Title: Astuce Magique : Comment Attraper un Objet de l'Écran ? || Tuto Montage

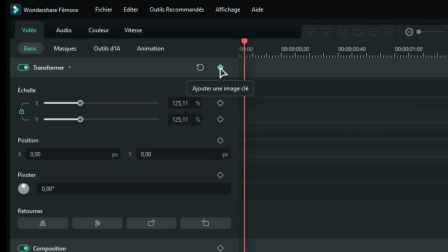(4:09)
Donc, c'est déjà mieux. Ensuite, on va faire un zoom ici. Donc, on met à 125%. On sélectionne la keyframe, on avance jusqu'à la fin et on remet à 100%.
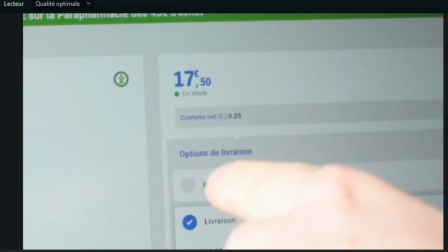(4:16)
Ensuite, on va sélectionner les keyframes, on fait courbe continue et comme ça, ça va faire un effet de dézoom progressif jusqu'au moment où on attrape la fraise.
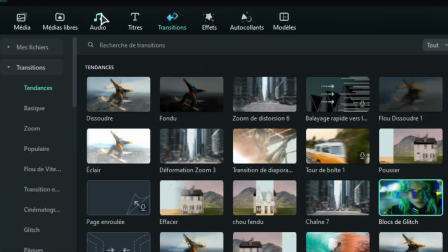(4:23)
Et donc là, pour masquer un petit peu l'échec visuel, je vais tout simplement aller dans audio, dans effet sonore et vous allez écrire pop.
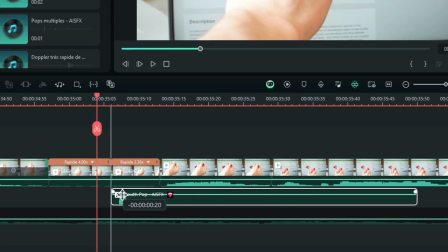(4:29)
Là, je vais prendre bouche pop, je le mets là. On prend le moment où il y a l'effet sonore, on le met au milieu entre les deux transitions et voilà ce que ça donne.
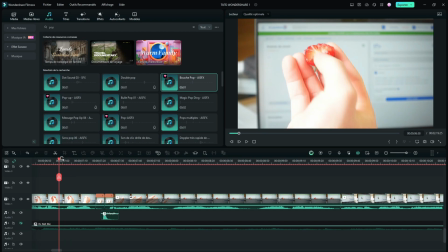(4:37)
Donc c'est beaucoup plus naturel du coup. Et ensuite, vous faites exactement la même chose pour la fraise croquée. Donc vous croquez la fraise, vous faites mine de la poser et vous mettez un effet d'accéléré entre les deux transitions. Vous mettez l'effet audio de pop. Et là, donc j'ai la fraise croquée dans la main. Et ici, j'ai plus la fraise croquée dans la main et j'ai switché la slide.
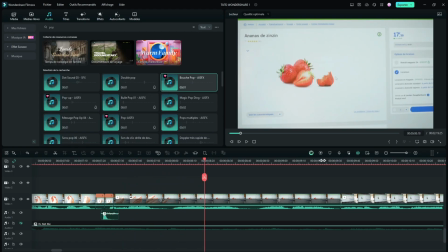(4:53)
Et après, de la même manière, vous voyez que c'est déposé et ça fait exactement le même effet qu'on vient de faire à l'instant.
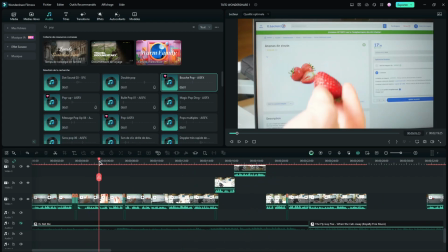(4:57)
Vous faites exactement pareil pour l'ananas, il n'y a pas de secret. L'effet avec la fraise est plus réaliste parce que la fraise est à peu près de la même taille que sur l'écran.
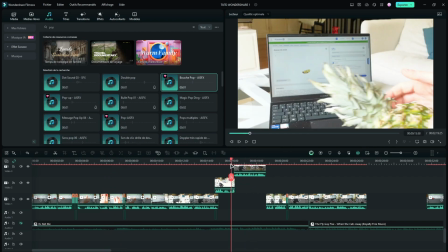(5:04)
Tandis que là, l'ananas, l'effet est un petit peu moins bien réalisé parce que malheureusement, l'ananas est beaucoup trop gros pour l'écran et du coup, bah, ça se voit que c'est pas réel, réel.
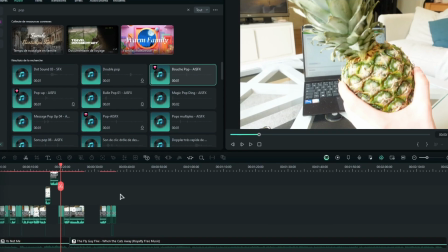(5:11)
Mais bon, vous l'aurez compris, ici, le but, c'est de vous donner des outils et des idées, ouvrir votre créativité.
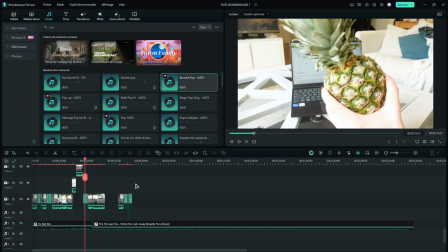(5:16)
J'espère que cette petite vidéo vous aura plu. Si c'est le cas, n'hésitez pas, abonnez-vous, likez la vidéo. Dites-moi dans les commentaires quel autre type de vidéo vous souhaiteriez.
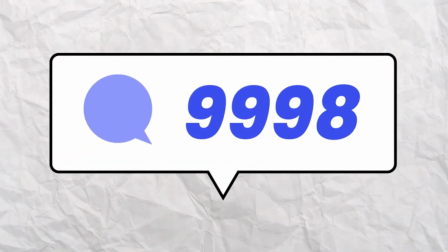(5:22)
Salut tout le monde, c'était l'équipe de Wondershare Filmora. À la prochaine, à plus.